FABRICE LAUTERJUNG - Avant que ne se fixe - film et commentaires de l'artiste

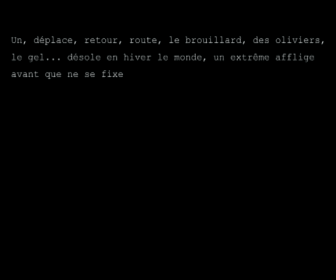J'ai donc extrait au texte certains éléments, certaines pages en fait, avec une transformation qui serait du type négatif,
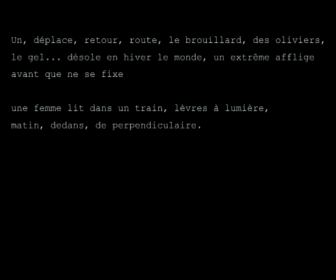comme si j'avais basculé le texte d'origine en négatif, puisque écrit normalement en caractère noir sur fond blanc, le blanc de la page et ici c'est en caractère blanc sur fond noir, comme je le disais d'ailleurs
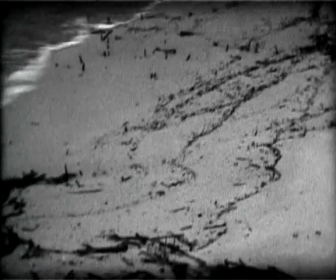un nouveau plan en légère plongée sur la plage et puis
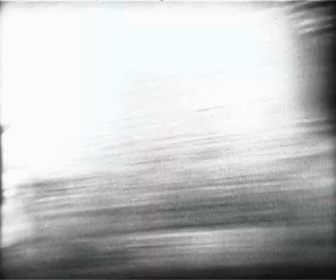on voit l'eau qui vient légèrement lécher le bord du plan
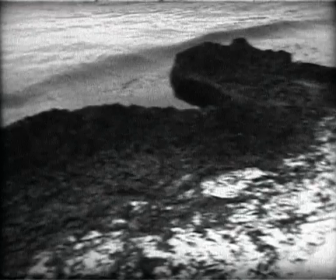en haut à gauche et des espèces de furtives apparitions, de travelling,
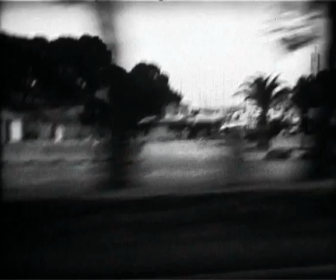toujours assez saccadées. La saccade est un élément important.
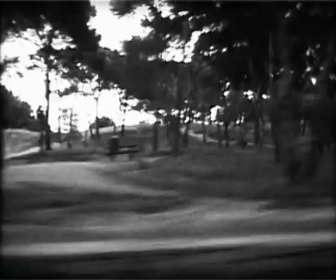Et puis, d'autres travelling,
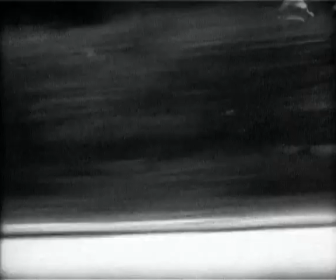là, manifestement,
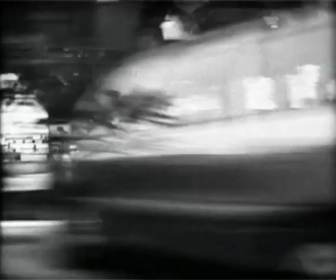filmé d'un véhicule se mouvant sur une route,
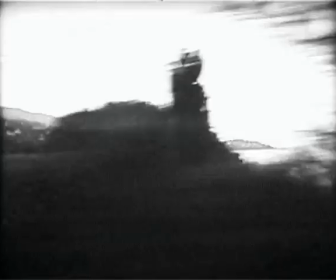on voit parmi les différentes furtives apparitions des mâts de bateau, suggérant un port, et quelques autres images plus coliques. Et le texte, toujours, qui réapparaît, toujours de la même façon. Ce qui crée une espèce de contrepoint
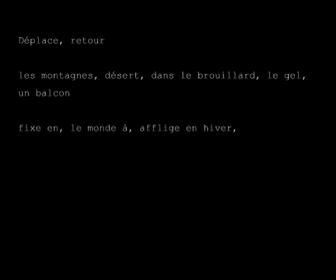rythmique. On a ces images qui défilent régulièrement, qui semblent suggérer une narration
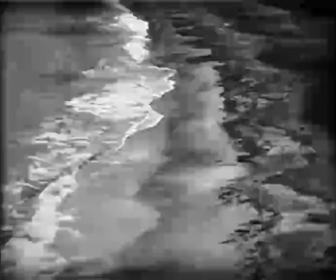en devenir. et ce texte qui vient briser cette narration-là et qui en déploie une autre.
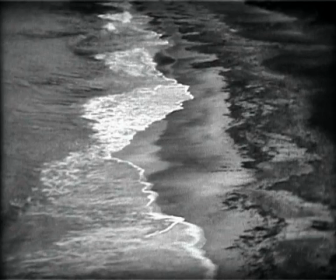Là, on entend le bruit de la mer, et à ce son s'adjoint des images où, en légère plongée,
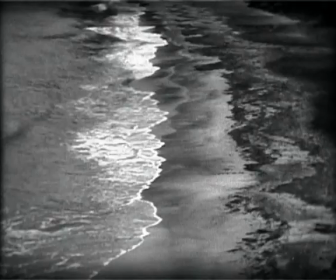on voit une plage et des vagues qui
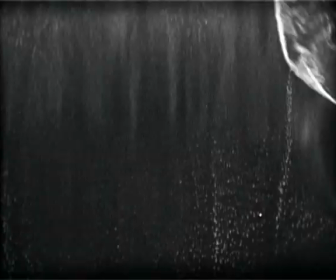s'y abîment.
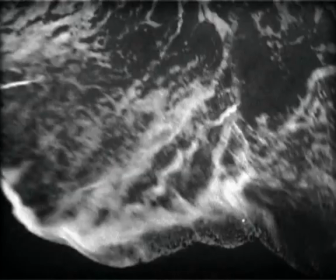En l'occurrence,
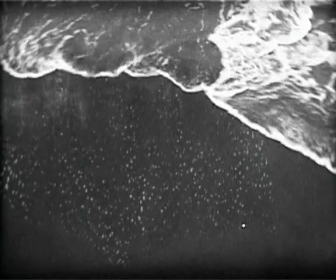le son ne correspond pas directement aux images.
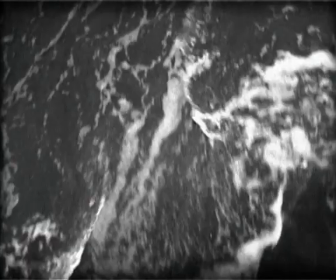Je joue sur l'effet de croyance, c'est du domaine de la foi finalement,
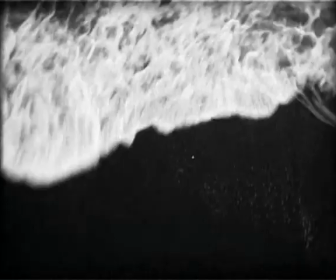de croire qu'un son qui semble en apparence correspondre aux images,
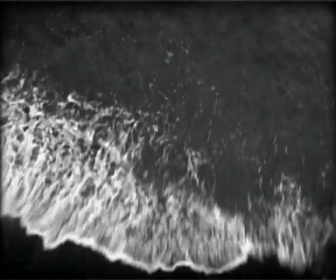il lui est nécessairement associé. En l'occurrence, ici, ce n'est pas le cas, c'est bien le bruit de vagues,
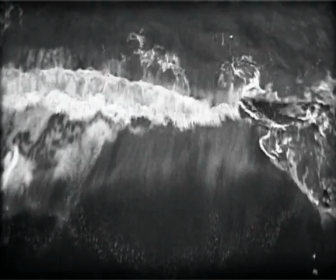mais le son a été enregistré tout à fait par ailleurs, dans un autre contexte.
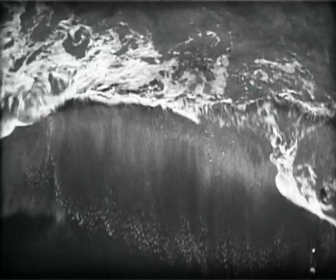Enchaîné à cela, alors que le son de la mer a disparu,
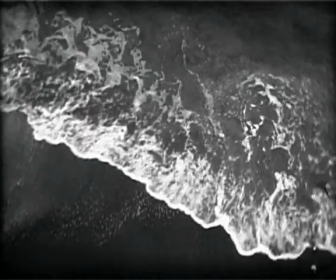deux plans ont plongé direct sur des vagues.
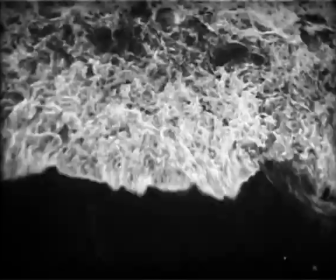et le type de plan qui, sur le papier,
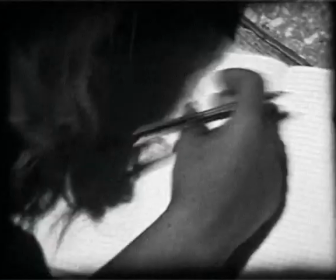n'est surtout pas à faire parce que trop connoté, trop fait,
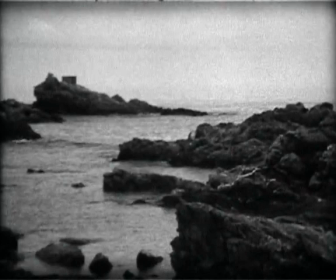trop esthétisant, enfin en tout cas potentiellement trop esthétisant, mais ça fait partie des choses avec lesquelles j'aime beaucoup jouer.
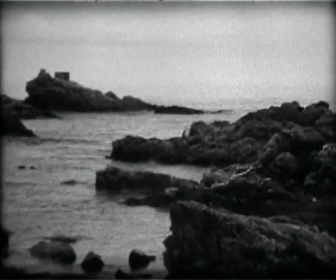Et très rapidement est apparue l'image de la femme, voie semblablement la même, cheveux durs blondes, devant un carnet de notes. Elle est en train de prendre des notes, on ne peut pas les lire. Le côté journal de bord est un élément déterminant parce qu'il me semble être également présent dans le texte d'Éric Sucher, comme une sorte de succession de notes qui ont été prises, puis ensuite réduites à leur minimum expressif. Et donc, à nouveau, le film se prolongeant, à nouveau le texte qui se déploie mot après mot, phrase après phrase,
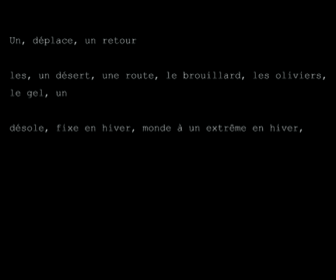toujours selon la logique de cette ponctuation qui vient le
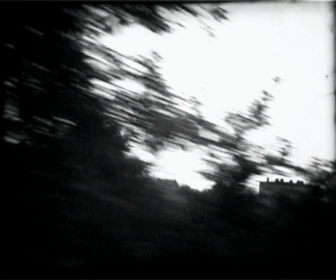construire lentement.
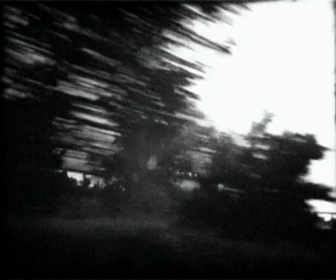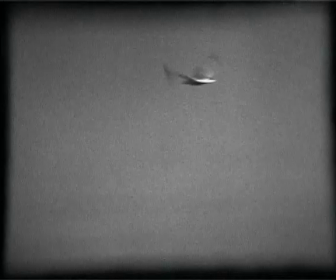La façon dont j'ai traité le texte d'Éric Sucher consistait
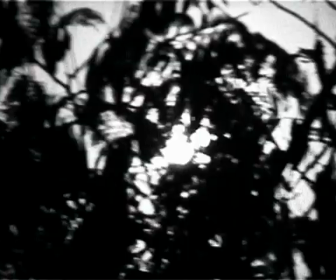à rechercher un inconscient, l'inconscient du texte,
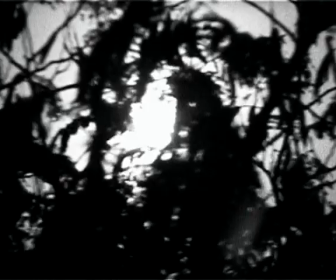peut-être plus vraisemblablement par mon propre inconscient d'ailleurs.
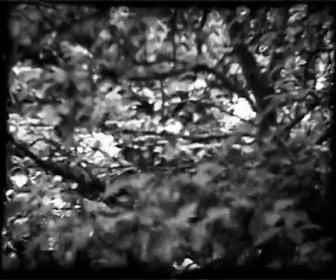nier la subjectivité de ma lecture.
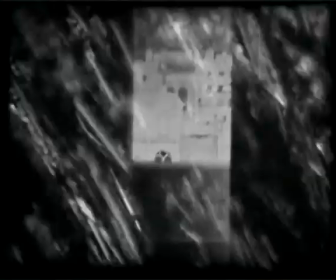Et je crois que,
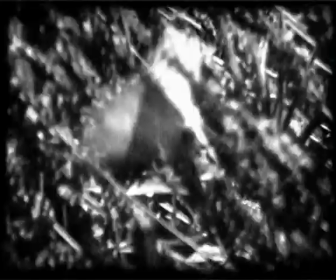en tout cas, ce processus a abouti à un film qui me semble être absolument allégiaque,
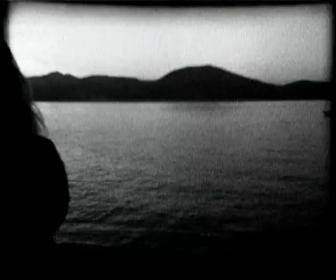corroboré d'ailleurs par l'analyse de l'auteur du texte, Éric Sucher.
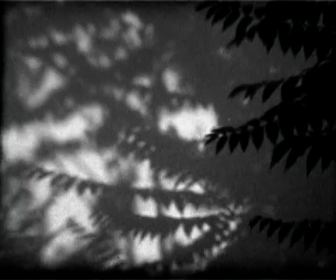Là, ont été enchaînés plusieurs plans de nature, des plans assez rapprochés, sur des feuillages, des ombres. Il y a encore une fois des plans, a priori, qu'il ne faudrait pas faire, parce que risqués, connotés, mais avec lesquels je m'amuse beaucoup.
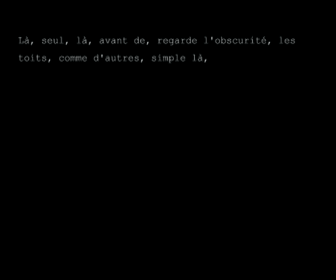Et que, par ailleurs, je crois tout à fait nécessaire dans la relation qu'ils entretiennent aux mots et phrases du texte.
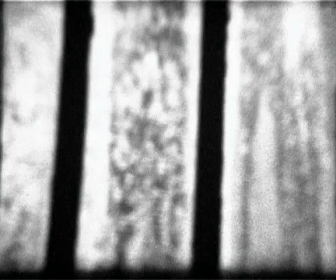Et l'idée générale, en fait, espèce de sensation très étrange qui se détache à la lecture de
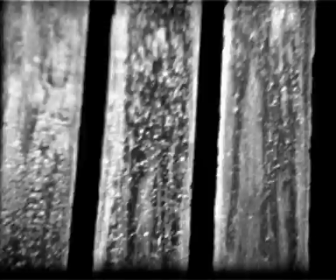Fixe d'Azol en hiver d'Éric Sucher.
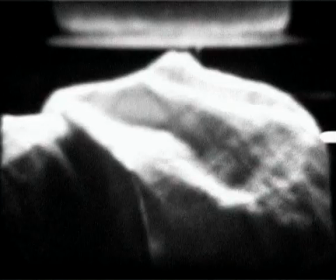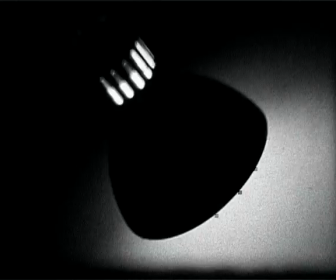les plans s'enchaînent avec une espèce d'accélération en ce moment précis
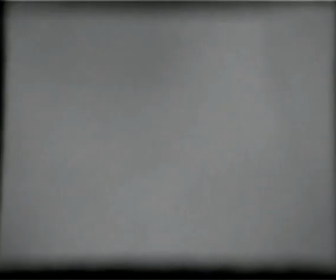et puis on entend encore des apparitions sonores que j'ai distillées tout au long du film
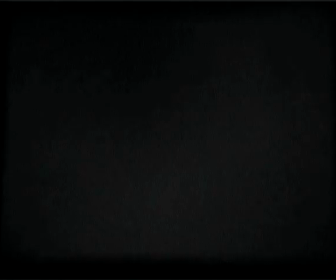et dont l'un des enjeux est de pouvoir suggérer de
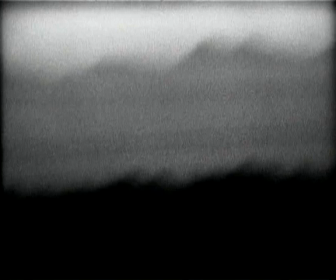l'image donc entendu là à l'instant des pas dans la neige
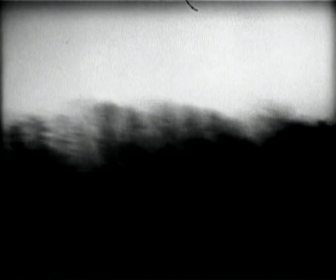et progressivement le film qui tend vers un
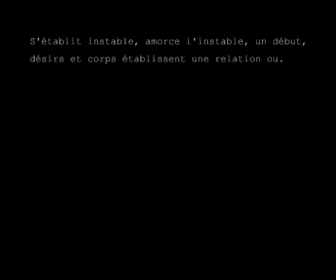accroissement de la blancheur comme une quête du blanc qui progressivement
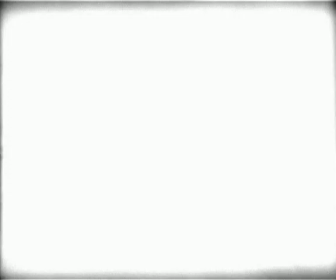prendrait le dessus sur ce noir très
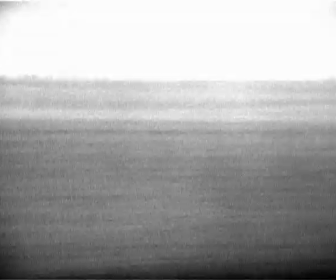présent installé dès le début du film à l'image des intertitres.